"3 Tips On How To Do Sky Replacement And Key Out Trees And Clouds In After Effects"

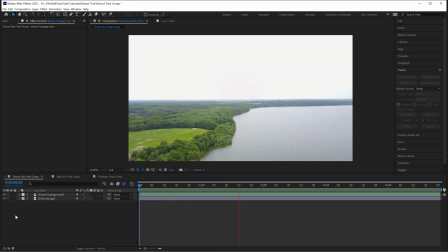Hi, it's Jan here from filmdev.com. Today I want to share a couple of cool tricks on how you can easily do sky replacement and key out things like clouds, branches and leaves in After Effects. So, here we have some drone footage with a boring and blown out sky.
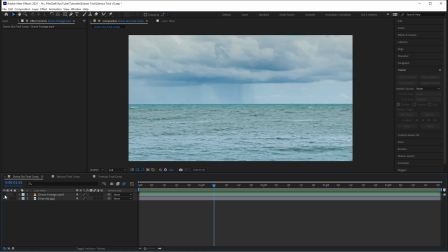And I want to replace the sky with this stock photo here. Notice that I don't go overboard. For example, I haven't chosen a deep red evening sky with a sunset.
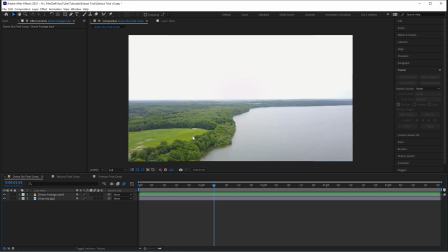The trick to doing successful sky replacements is to use footage that matches the lighting in the rest of the scene. And an evening sky would not match the grey morning lighting or colors in this drone footage here.
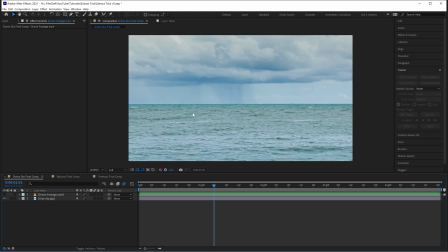So I found a photo of similar brightness and saturation.
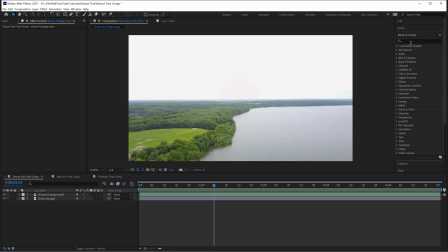So now go to Effects and Presets and type in Extract. Then apply the Extract effect to the drone footage.
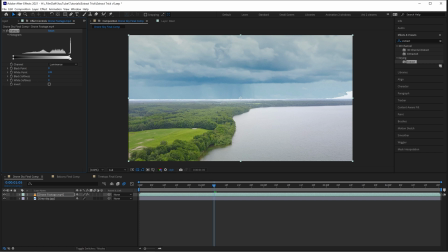What the Extract effect does is that it lets you easily remove the bright and dark parts of your footage. So drag this top right square to set the white point and remove the bright parts of the drone footage.
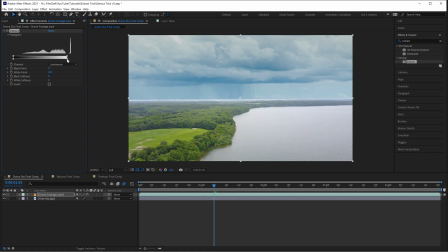As you can see, the sky begins to appear below the footage. Then drag the bottom right square to change the white softness. It's like feathering the threshold of where you cut off the brightness in your footage. Next, you want to track the drone footage so that the sky can move with the foreground.
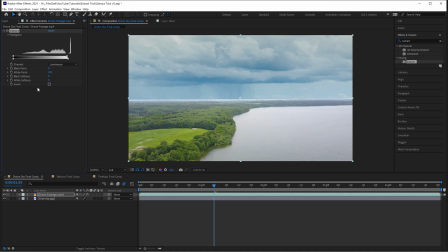It isn't really necessary here, since there's not a lot of movement going on and the sky is so far out on the horizon.
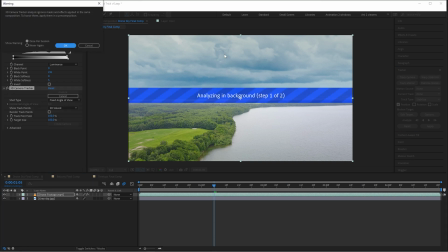But it helps sell the illusion, especially if there's small movement.
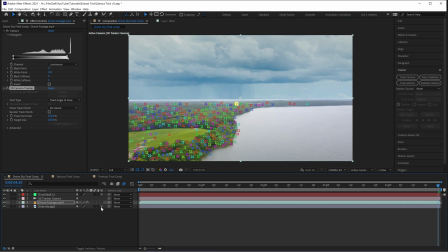Then create a null, make the sky 3D and pair the sky to the null so that it moves with the footage.
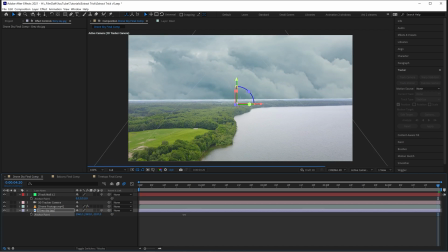Now you need to position the sky to where you want it to appear using the anchor points.
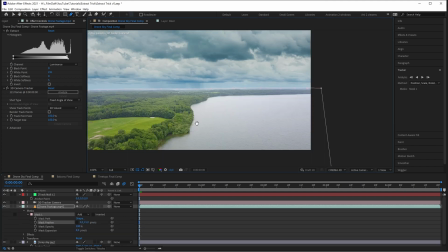Finally, create a mask on the drone footage layer and feather the transition to make the foreground blend nicely together with the new sky.
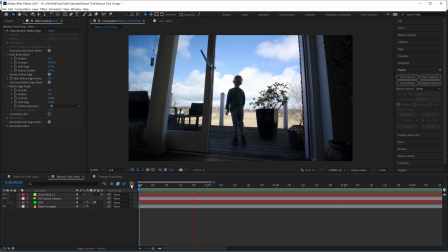Here's a shot of my son walking out onto our balcony. And we have some white clouds against the blue sky in the background. What if you want, say, a UFO to appear from behind the clouds?
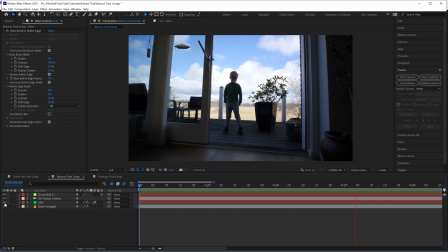Clouds are usually thin in some places and thicker in others, so we need to keep this in mind.
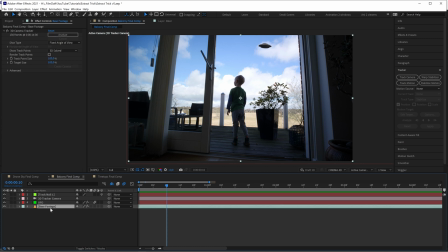Whenever I want to key out clouds, I use the same trick. First, duplicate the footage of your scene and rename the new layer Clouds. Then, place the UFO layer below the layer with the clouds.
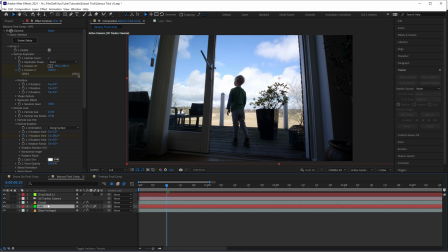I've already gone ahead and tracked the scene with the 3D camera tracker, since this was shot handheld, and created some movement in the sky for the UFO. Then apply the extract effect to the clouds layer. But this time, key out all the dark parts and leave only the clouds.
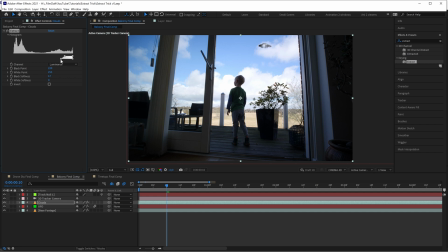Now, dial in the black softness to make the clouds thinner at some points. This makes the illusion of the UFO emerging from the clouds more realistic. Another cool thing about this trick is that the bright parts of the blue sky will still be somewhat visible.
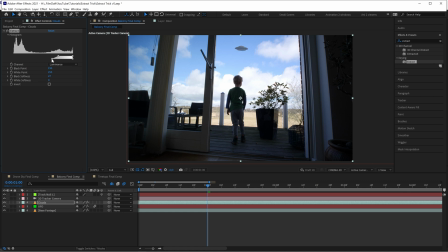This adds a bit of blue fog to the UFO, which makes it blend more naturally in the sky since it's far away.
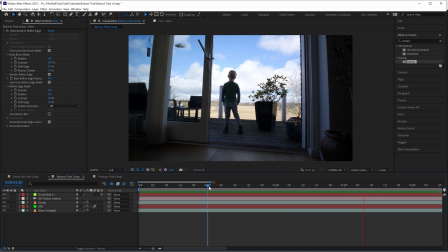Now, of course, you want to add color grading, better textures to the UFO,
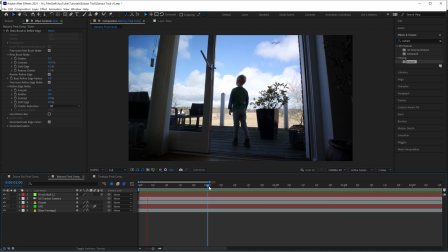and maybe even an artificial light in the sky if you want it to be perfect, but I think this is already a good basis to work from.
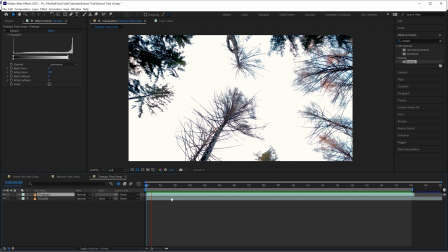Now, the last trick is to use different blending modes inside After Effects to key out things like branches and leaves on trees. Here we have a shot of some pine trees against a blown out sky, and we want to replace it with this sky instead.